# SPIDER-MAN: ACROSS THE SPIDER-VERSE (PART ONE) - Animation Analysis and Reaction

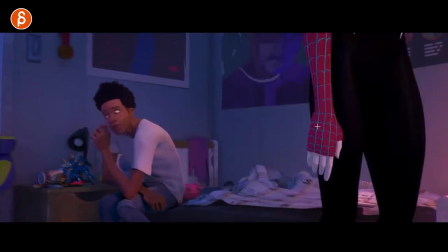and also in terms of screen direction like we're we're here the eye follows here and as we cut we're back to this and
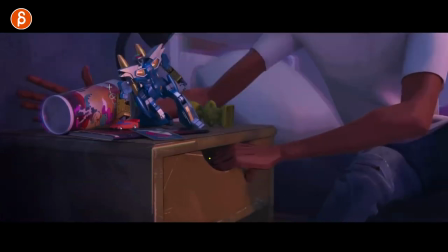then that move brings it over to here and then this arm brings it over to where we have to look at this here i'm sure there are a bunch of i don't know nichols versus machines or something uh somewhere
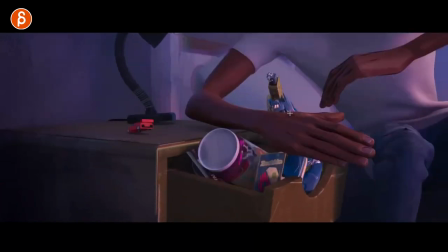hidden references i don't know but this is a great example of leading the eye
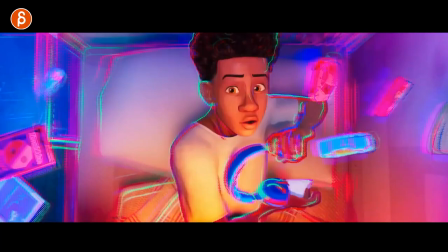right you stay here and we don't do something right over there it's a nice it's a nice flow there there's so much to look at i would love to
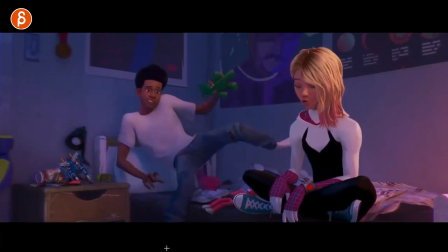animate all of this i know i know props but i love animating props also
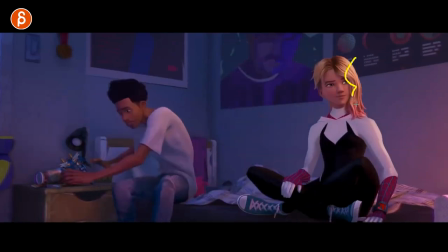just enough hair movement to give this enough life without being all flowy and silky this
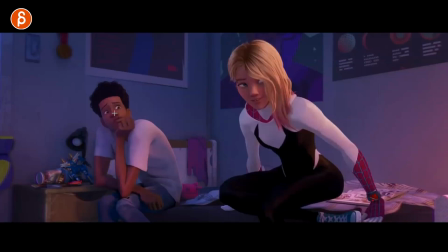is great too something i've never done is keeping like the head really not locked but there's a lot of weight on this and
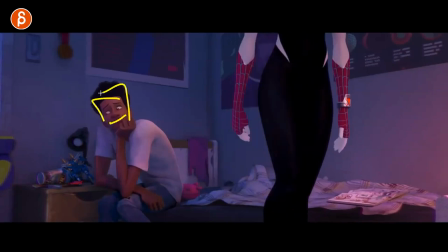you still talk so that your accent is really in the head is really pushed with the jaw as it goes down
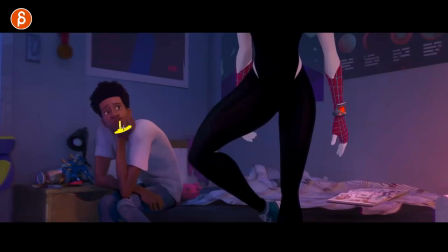it's going to hit that hand so then as the jaw goes down and contacts the hand it kind of pushes the skull up a bit
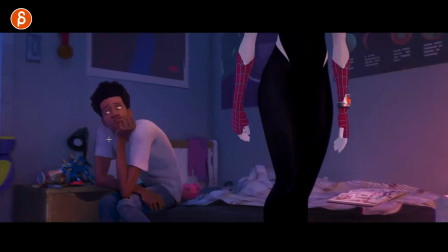watch him just a bit it's actually mostly lower so it kind of doesn't do what i say but that's what i would do if you had a full shot
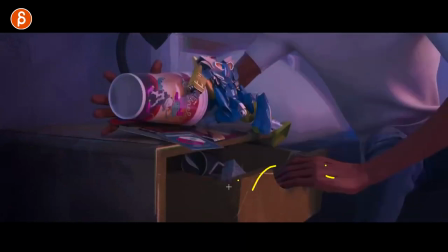like that oh but then you know i love all the texture work in this of course this is so fast look at this frame by frame we're going from here still clean though we can like a good read clean as in it's a clean read in
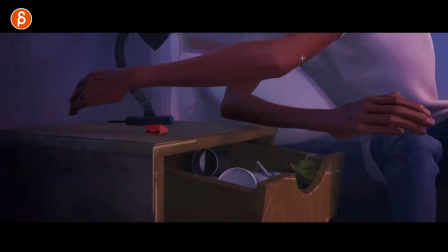terms of silhouette you got your negative space big post change look at this from here to here
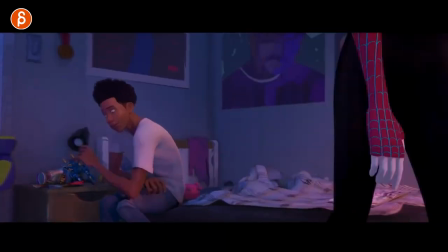with the clothes that was in real time and just reads well enough look at this
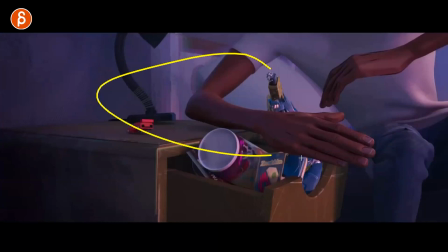it reads well enough to do I'm going to hold this I need to grab this and then I'm going to close this clean beats
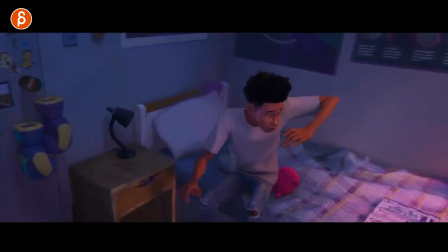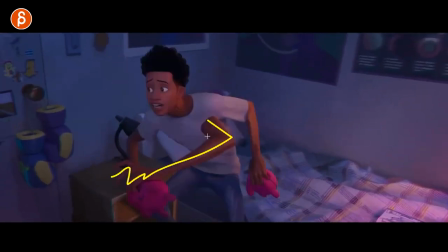oh yes then we're in the land of multiples she has actually one when she gets when she cleans out of the window just one leg there
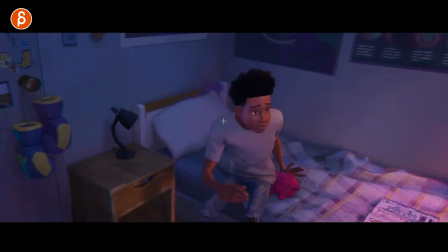so great it just to me feels like spider verse first one even in this one
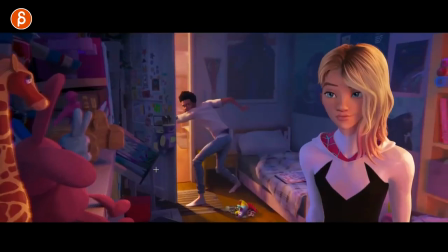even I'm getting out of the the off the bed to grab this to throw it out i feel like all the mechanic shot in that movie in this
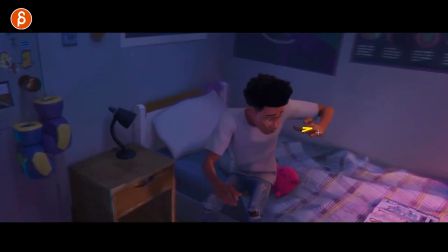trailer are just really interesting in terms of just the posing look at this hand pose how he has to look how he gets up into
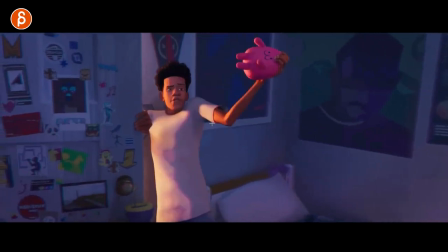like all scrunched here into a big anticipation into that just the way he does
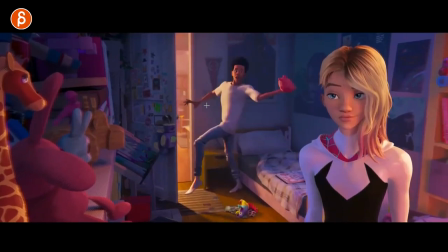that leg up into like who throws like this straight up like that and it's It's already off the hand,
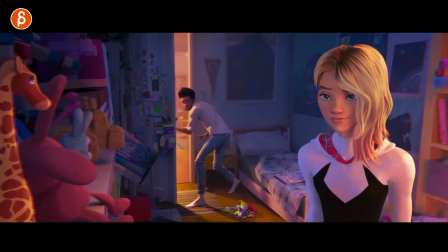the ear lines here. One frame pop there. I don't know, to me, the body mechanics are always super interesting.
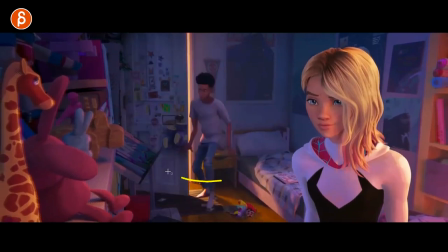And how he goes seamlessly from this into that leg going forward into this under the bed.
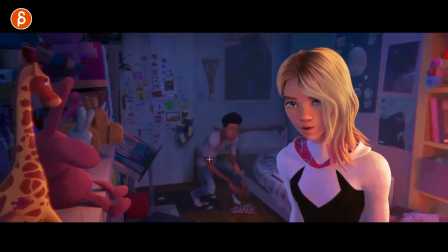And even then, he sees there's more. You can see that change through there. Look at this. Leg changes while this is kind of staying there
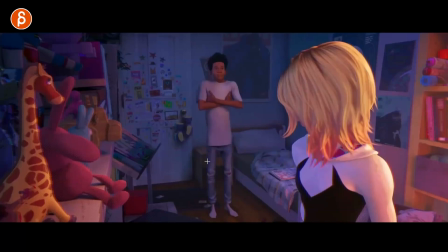into this. This is so great. Like, I don't know, this is one of those analysis where I just go frame by frame and go, this is so great, but it is so great. This is something I really need to go on my own and have another rig in there, put this in Maya, and then replicate it.
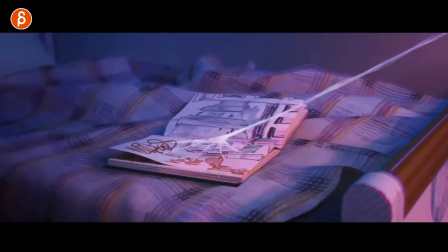Like, when do they move? Like, how long do they hold one frame or not?
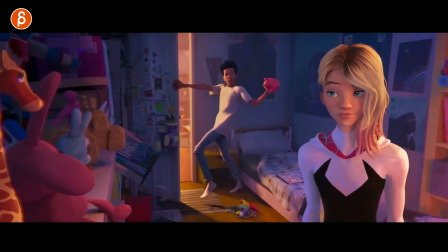Even, again, back to head accents with her, right? Watch her.
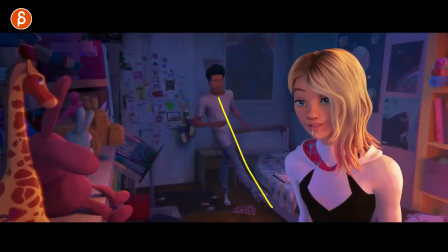Even just that right has a little bit of a move up and a slight roll.